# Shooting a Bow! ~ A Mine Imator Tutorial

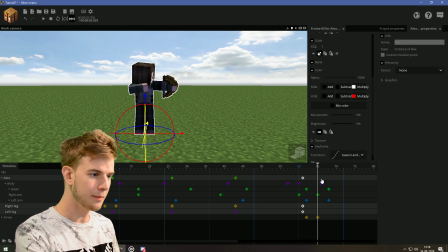(8:21)
And then, as it shoots, we can make a small step. Now that's what I'm thinking.
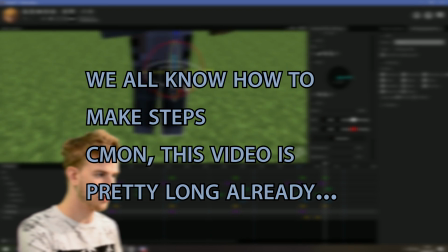(8:25)
Maybe make him turn like that. And just bend it slightly as you're moving it.
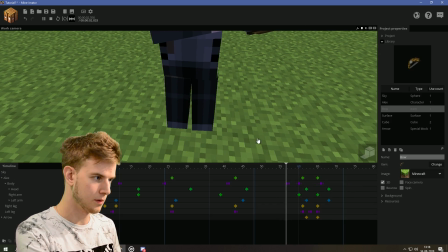(8:31)
Rotate outward like this. So, and then at this point, we still need to add some impact on the step.
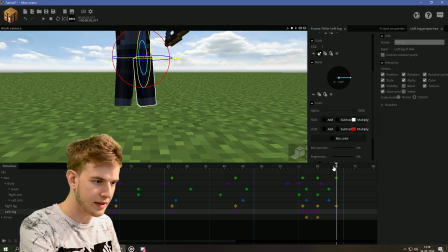(8:38)
So just make another keyframe here where everything's identical. Just turn the character down slightly or so.
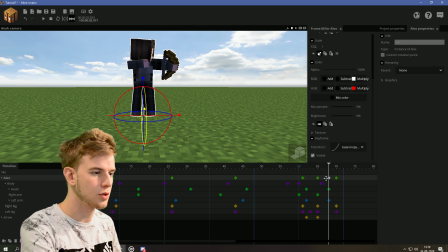(8:43)
It's just like, so it still has some sort of impact. Okay, this could be ease in and out.
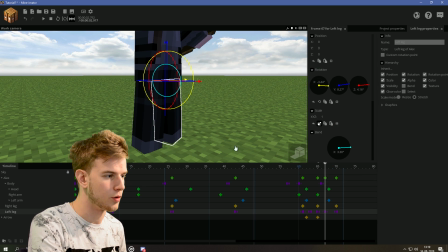(8:48)
It's all in the detail, I'm telling you, really. You think people don't notice, but they do.
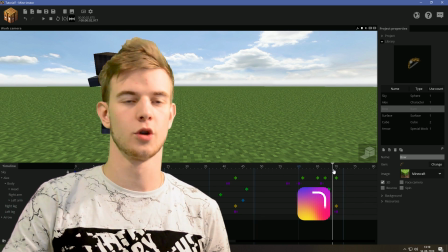(8:53)
So basically you have this. And then afterwards, you would of course make your character take the step down, bring the legs down and body up.
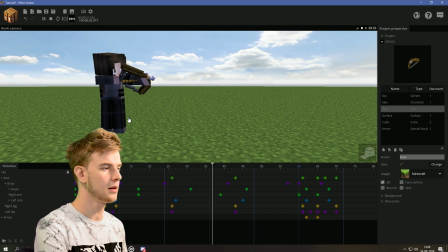(9:01)
So basically this is the bow shooting. Huh? Pew! Come on, I was too early.
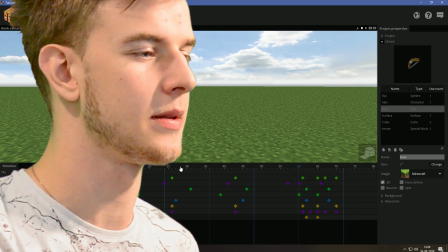(9:06)
Pew! Damn it. Pew! Okay, there we go.
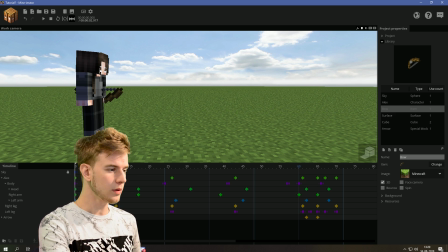(9:09)
This is obviously not the only method, and I'm not limiting you to just one method, but if you don't like the way the bow is being pulled backwards, pixelated and stuff, you could A, create your own item sheets and make multiple stages so the bow pulling back is even more smooth,
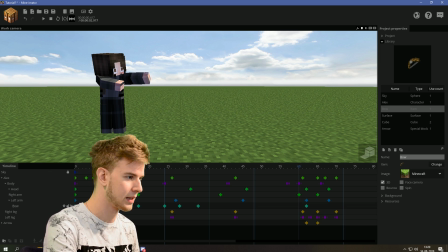(9:23)
because you can do that, or you could try something else, and I'm just gonna make this bow invisible, use a bow rig.
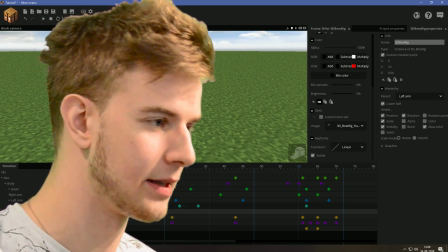(9:30)
Now, this is obviously not my rig, because I'm too lazy to actually make a bow rig. This is Anxious Cynic's bow rig.
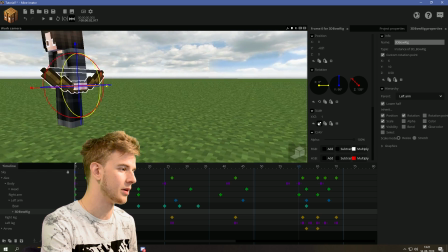(9:36)
It's the first bow rig I found, and I think it's gonna be pretty good. And then at this point, you can animate the strings being pulled backwards.
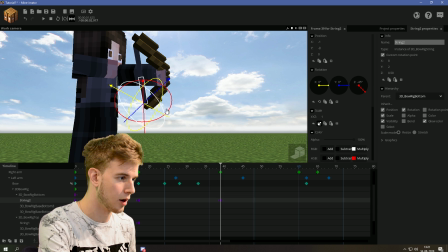(9:44)
So sync with the arm, turn them outwards, scale the Y up.
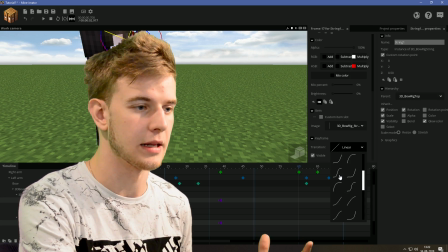(9:49)
so we need to apply the same transition to those so it's synced best. This arm is still not grabbing, so I kind of want to fix that.
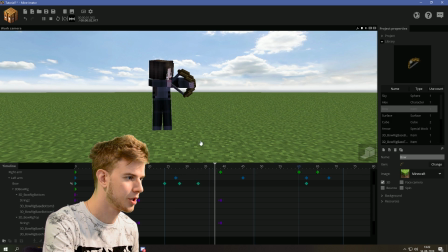(9:56)
This actually pulling on the bow.
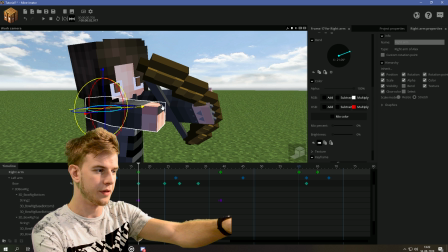(9:58)
If you want to avoid stiffness, like this kind of looks funny, it's touching the bow with this corner, so we should probably sync that so this corner is still touching the bow.
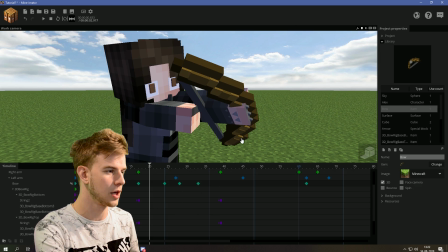(10:07)
Like it's actually holding on to that bow because it looks way more realistic. Slight details, I'm telling you.
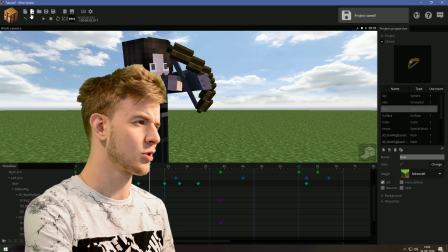(10:12)
And now, of course, we need the arrow. I think he also made an arrow rig for this. Oh yeah, he did.
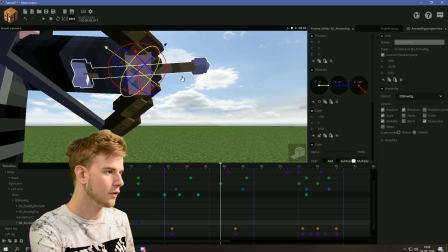(10:17)
Thank you, Cynic. Turn it like this. Move the arrow back. Oh, let's not complain.
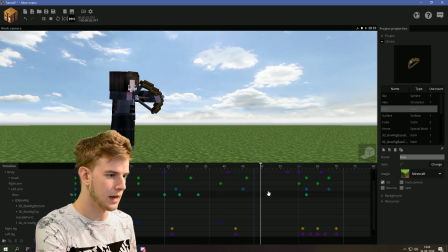(10:22)
Work with what we have. Whoop. And then as he shoots, the arrow goes bye-bye.
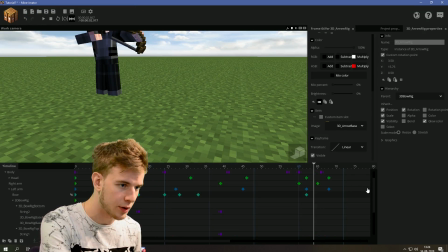(10:27)
And the strings need to go backwards. Oh, we have our old arrow still here.
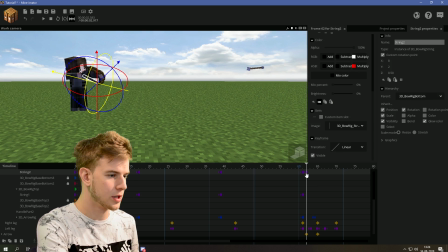(10:32)
Oof. Oops. And at this point, the arrow is already far ahead, so the string should probably...
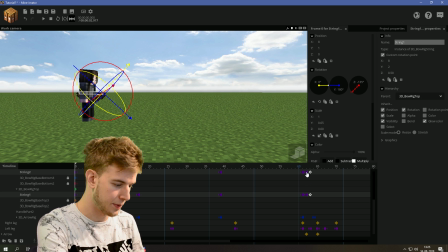(10:37)
Basically, it should go back down to normal. So I'm gonna copy the first frames, because I don't know exactly what normal was.
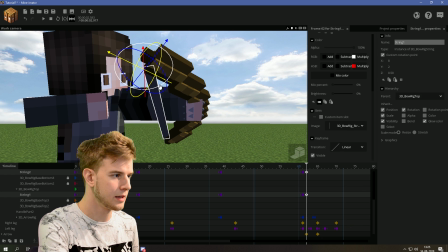(10:42)
And maybe give it an ease out. And at these points, the arrow should maybe go inwards a bit.
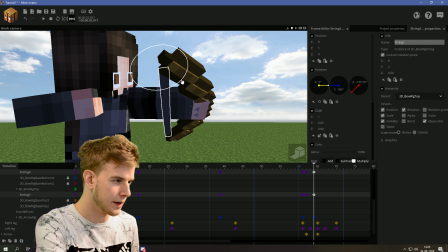(10:47)
This point, they should go back to being normal. And B should have an ease in and out. So basically, you make this little... So this is your bow shooting tutorial right here. Animating the character, animating the bow. Two methods, but obviously there's more, so pick anything you want. But that is roughly it. I hope you guys enjoyed this tutorial, and I hope bow shooting will not be a problem anymore. Now, if the video was helpful, you can drop a like to show your support, and also click the bell for more content, because I post every 2 days, and there's plenty of content to enjoy. Now, thanks again for watching, and until next time, stay sharp.